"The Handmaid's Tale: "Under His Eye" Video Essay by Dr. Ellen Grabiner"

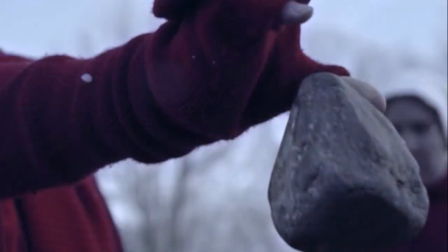487s
Riveted and at the mercy of our senses We are doubly stunned
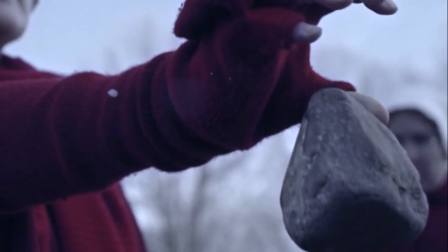492s
As we recoil at the horrors perpetrated against these women
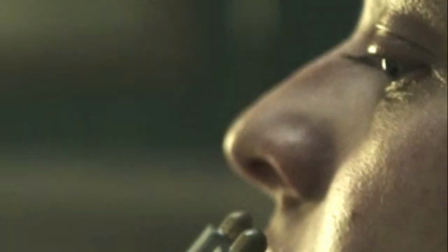497s
And thrice again as we witness the literal stunning As
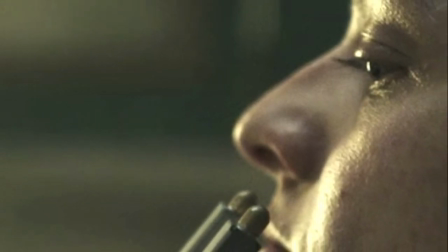502s
when cattle prods are used to control and constrain the handmaids
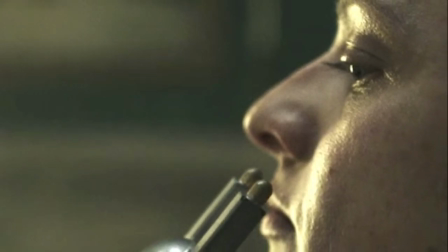508s
Confronted by the formality of rigidly structured,
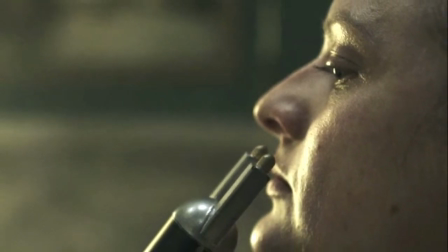512s
tight shots We find ourselves in so close that there is no room for thoughts to form.
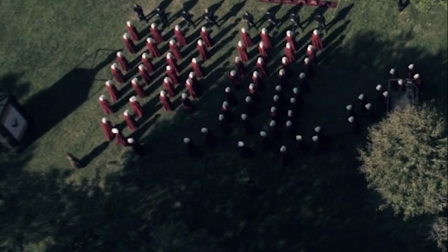520s
Just as we begin to catch our stunned breath,
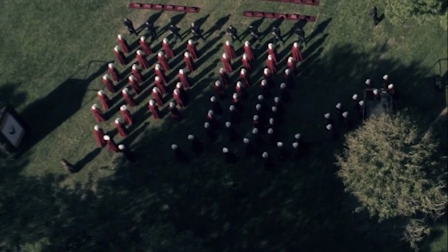523s
Watkinson jump shifts to a bird's eye view, offering long shots of serried handmaids.
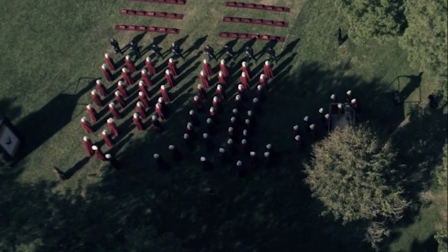530s
White-capped red figures evoke Descartes' contemplation from his window of the man on the street below.
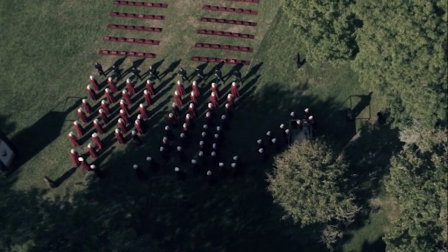538s
How is it, he wonders, that we can be sure that what we are seeing are not automatons?
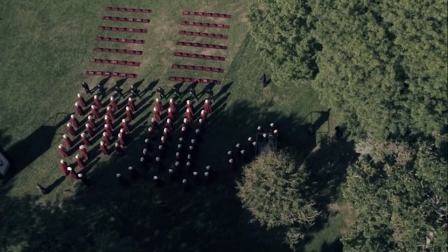546s
Red and white shapes, now abstracted and reductive, purely figural,
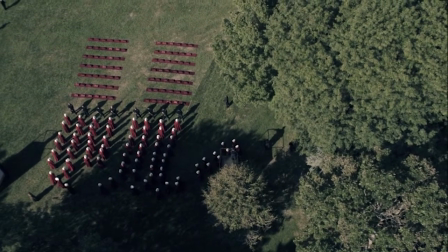553s
point to the dehumanization of these handmaids and the resultant loss of their value as individuals.
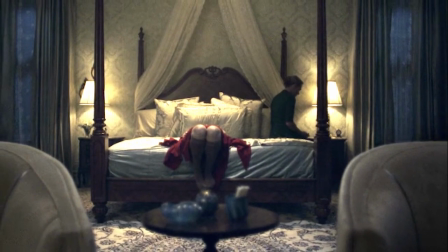561s
Taken with the geometric, Watkinson often arranges shots with perfect symmetry,
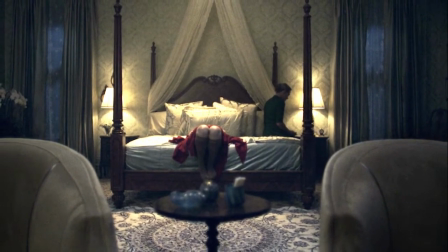568s
yet manages to avoid the expected static result.
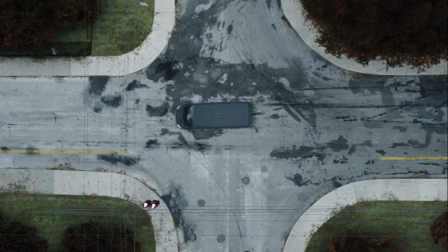572s
Many of his establishing shots, both straight on and from above, depict inkblot compositions marked by a flash of red to tip the balance.
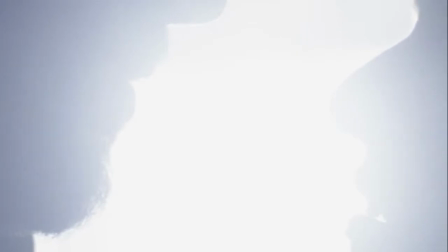585s
Watkinson employs juxtapositions in an almost Foucauldian sense as before
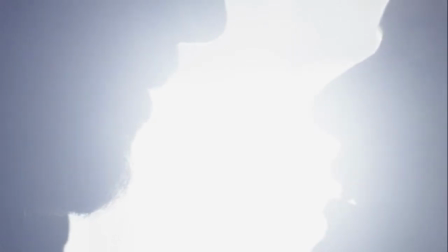591s
and after pictures demonstrating the slippage from one system of thought to another
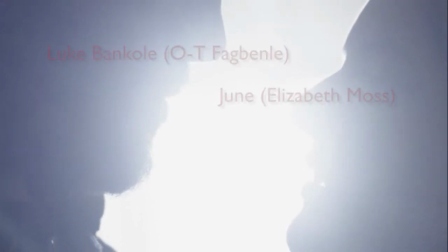597s
a vibrant june first makes love to her husband luke laughing
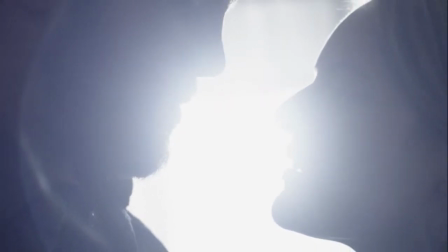603s
playfully above a tinkling piano score and then with a rupture in the soundtrack.
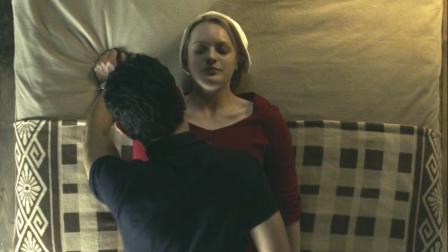610s
We are abruptly brought to present-day Gilead.
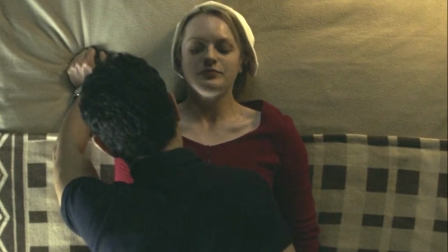615s
Nick has been conscripted to add his sperm into the mix and assumes the position in a starkly silent scene,
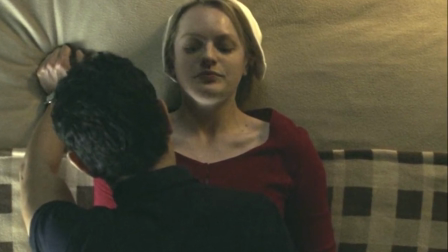623s
broken only by the sound of his belt buckle, the creaking of the bed springs.
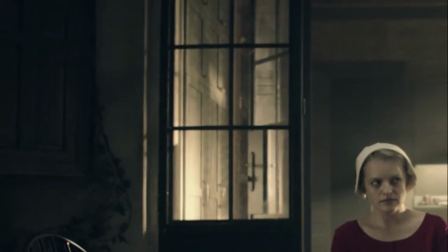630s
While there is so much more left to unpack, there is one aesthetic treatment that gave me pause.
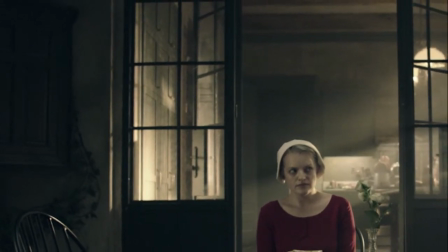638s
Throughout the series, Watkinson consistently employs diffuse light, streaming in windows,
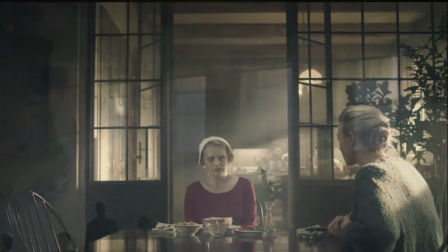646s
igniting insects along the wall, obscuring, revealing, softening, evocative of a Vermeer painting.
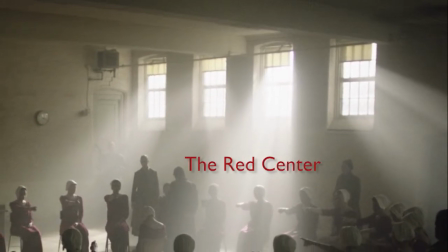654s
I struggled to understand what precisely Watkinson was attempting to signify,
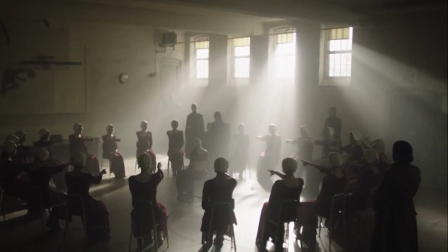660s
other than the fact that it was, without a doubt, visually stunning. I inadvertently stumbled then upon this thought,
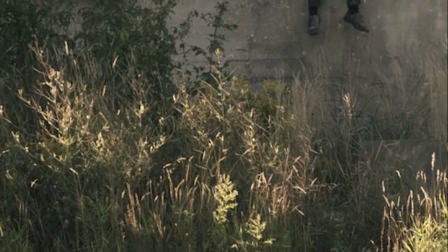670s
Deleuze writing on Foucault, quote, we must break things open.
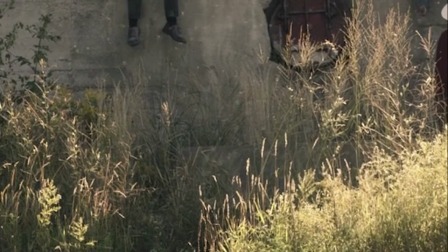677s
Visibilities are not forms of objects, nor even forms that would show up under light,
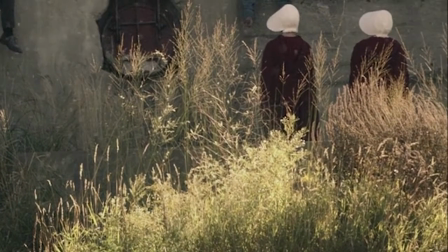684s
but rather forms of luminosity which are created by the light itself
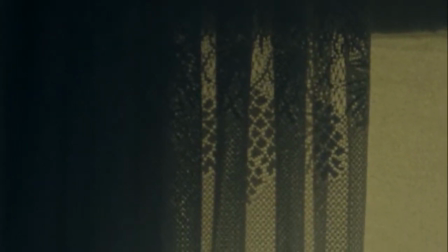689s
and allow a thing or object to exist only as a flash,
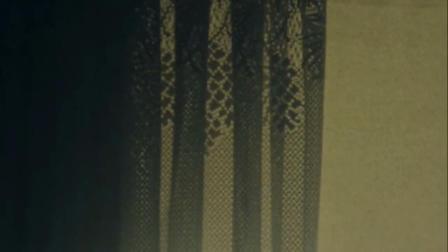696s
sparkle, or shimmer.
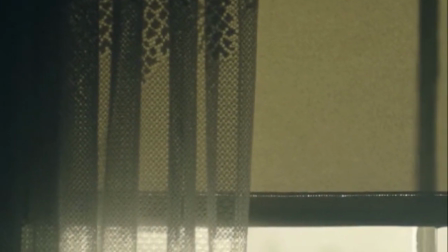700s
There is no flash, no sparkle, no shimmer for the imprisoned women of Gilead.
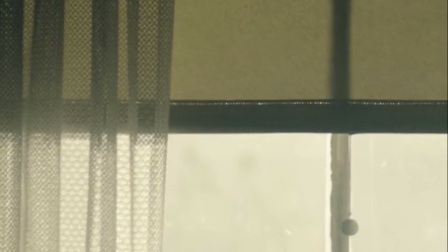707s
To assure that we see this, Watkinson had no choice but to visually break us open.